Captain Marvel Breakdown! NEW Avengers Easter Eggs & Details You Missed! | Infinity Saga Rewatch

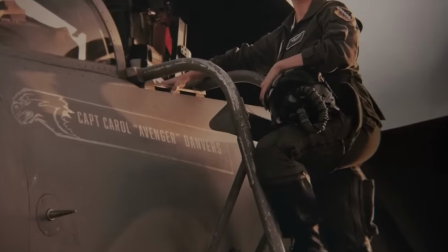[0:00]
Welcome back to New Rockstars. I'm Erik Voss, and Captain Marvel gave the Avengers their namesake, Nick Fury his eye patch, and Spider-Man Far From Home its bonkers post-credit scene.
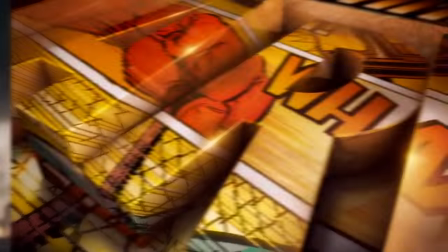[0:08]
When this movie came out, I think we were all just itching to get to Avengers Endgame, but this Infinity Saga Rewatch of Carol Danvers'
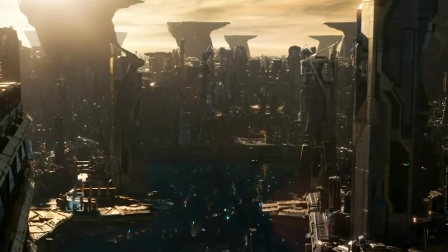[0:16]
pre-haircut days turned up a lot of interesting visual details and connections to other MCU films that I missed the first time around.
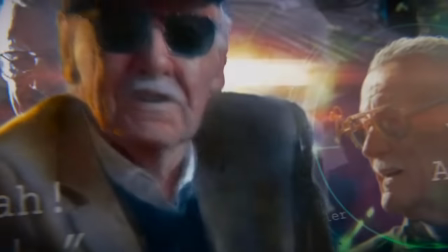[0:23]
So let's re-break this down. The Marvel Studios title card is a loving tribute to Stan Lee, this being the first MCU film to release after his death.
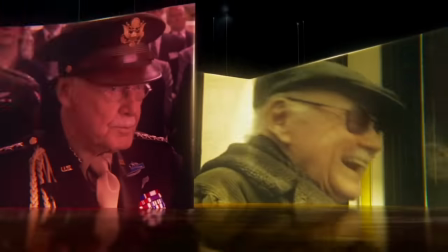[0:31]
His many forms and his many creations make him the true Avenger that made this cinematic universe possible.
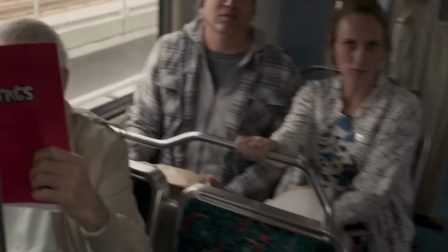[0:37]
Stan cameos later on the train.
Trust me, true believer. Trust me.
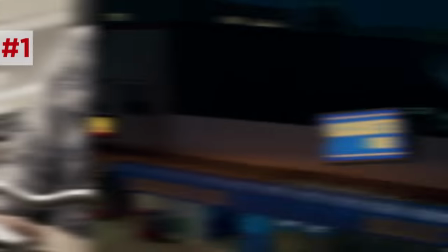[0:43]
He's reading the script for Kevin Smith's Mallrats, since this is set in 1995, when Stan made one of his best cameos.
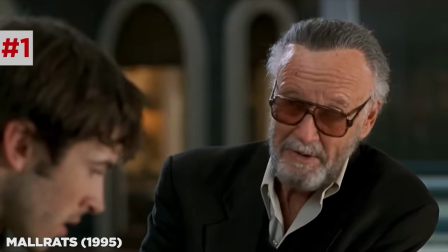[0:50] All the money, all the women, even all the comic books in the world, they can't substitute for that one person.
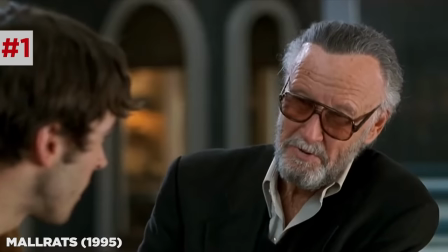[0:58] I don't know, all the comics in the world? Trust me, true believer.
One girl who got away is Carol Danvers here.
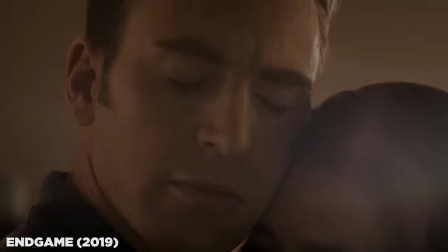[1:04]
But on a deeper level, it's also the core drive for Avengers like Captain America in Endgame.
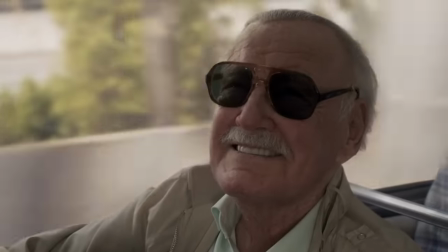[1:10]
When Kevin Smith saw Stan reading this line in Captain Marvel, he immediately remembered the Mallrats scene's deeper meaning and was brought to tears.
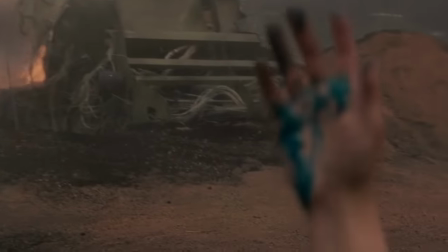[1:17]
The film opens with Carol's fractured memory of her crash origin, doctored to render her blood blue and the hazy threat a dirty Skrull. But already, we feel like there's something off about this. It's because Carol's story is really about memory.
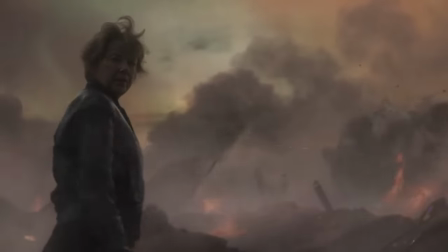[1:31]
They say that when we remember something, we're actually remembering how we felt the last time we thought about that event.
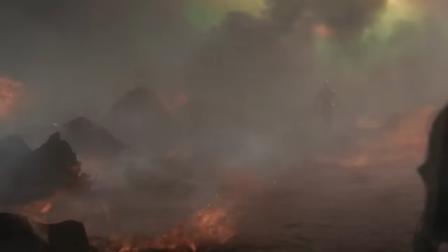[1:37]
An echo of an echo. Memory is subjective. Our minds are constantly reframing our pasts, however, they'll strengthen us for our present battles.
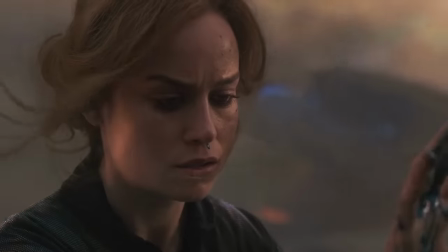[1:45]
Carol's memory has been falsified to make her a stronger Kree, so she must reclaim her narrative to make herself a better human.
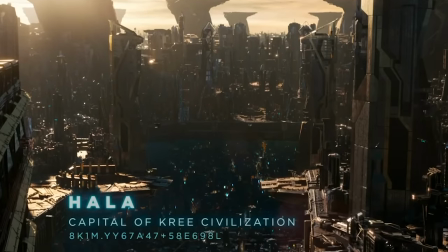[1:53]
The planet Hala is introduced with these coordinates, using the production design from the Guardians of the Galaxy movies,
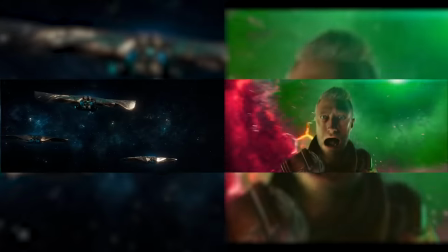[2:00]
along with the hexagonal Universal Neural Teleportation Network and Peter Quill's translator implant, which Carol also has.
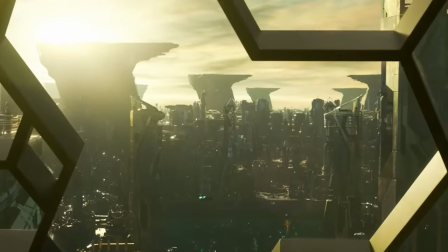[2:07] Do you understand me? Is my universal translator working?
They designed the Kree skyscrapers with a T shape, and down below there's a structure with 10 pillars.
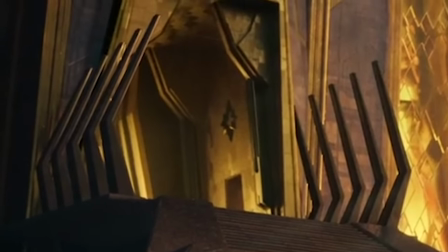[2:15]
There are also 10 pillars on the Sanctum of the Supreme Intelligence. I assume it represents the 10 pillars of why the Kree are pricks.
Now I have other matters to attend to. Prick.
And the T-shape stands for time for Carol to leave?
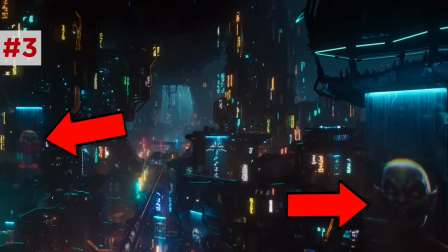[2:30]
The train level of Hala features some anti-Skrull propaganda, another hint of the Orwellian undertones or overtones of the Kree society.
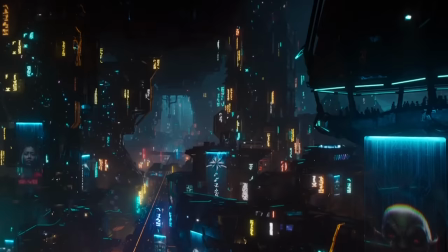[2:39]
Never a good sign when there are freaking billboards that say, watch out for this race?
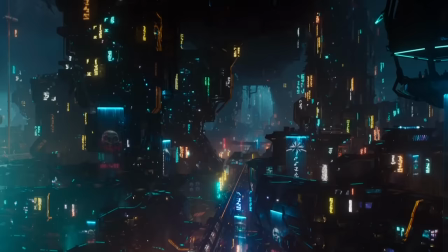[2:44]
The big brother of this society is the AI Supreme Intelligence.
Has anyone ever seen what the Supreme Intelligence really looks like?
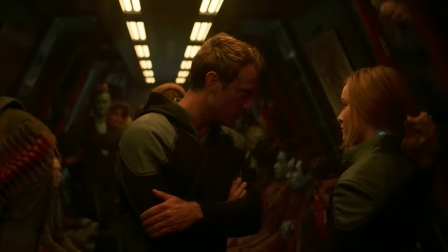[2:51] No one can look upon the Supreme Intelligence in its true form.
Yeah, sounds very great and powerful Oz to me. This is an emerald city of lies.
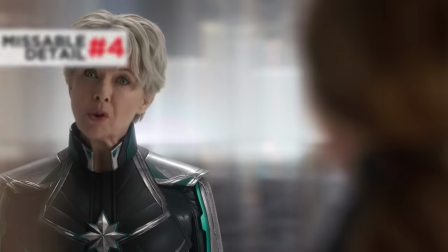[3:00]
Like the false perception green tinted glasses of Oz, they use green eyes to mark the false projection of the trusted figure Mar-Vell,
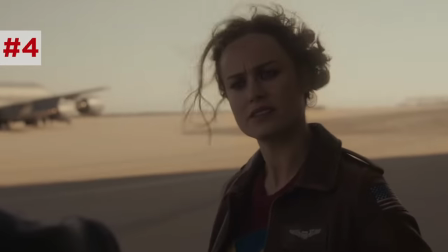[3:09]
aka Wendy Lawson, but Carol's actual memories reveal the real Mar-Vell did not have this eye color.
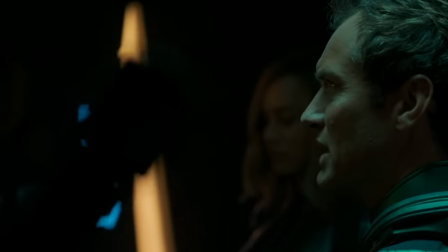[3:14]
Jon Rogg tells his team, we must all be ready to join the collective if that is our fate today.
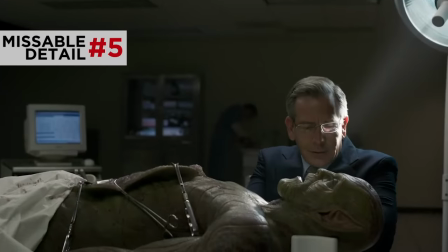[3:20]
Later, Talos eulogizes his dead Skrull friend differently.
Safe journey to the beyond, my friend.
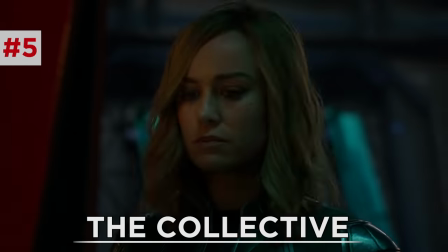[3:26]
When the Kree die, they assimilate into a collective, their souls conforming in solidarity.
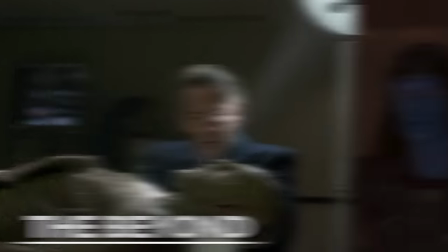[3:32]
But when the Skrull die, they drift outward into the beyond. It's a nice contrast between the conforming fascist Kree versus the roaming refugee Skrulls.
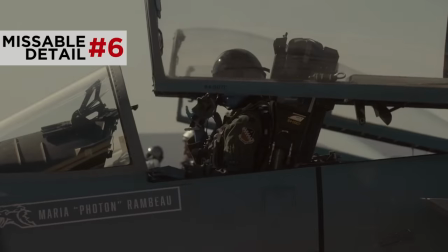[3:41]
The Skrulls scan Carol's memories, with Maria Rambeau call sign Photon, a nod to her daughter Monica Rambeau,
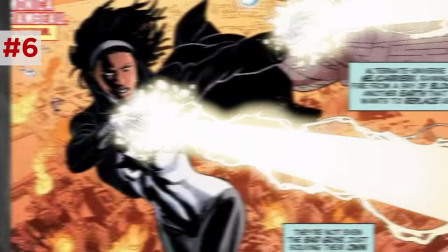[3:47]
adult version joining the MCU in WandaVision, who becomes the hero Photon, aka Pulsar, and most importantly,
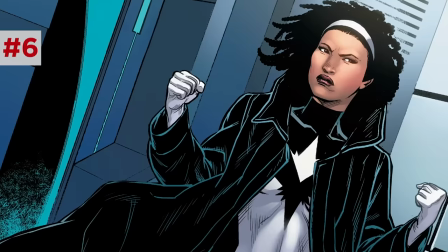[3:53]
another version of Captain Marvel.
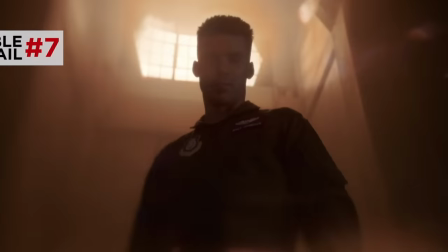[3:54]
The asshole pilot who bullies her in her memory is briefly shown in the background of the Kree sparring room, exactly where Carol looked up at Jon Rogg.
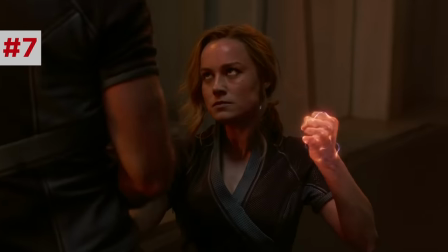[4:02]
A clue to her here that Jon Rogg is actually another oppressive authority figure that she shouldn't trust. Now there's this brief shot of a burning piano.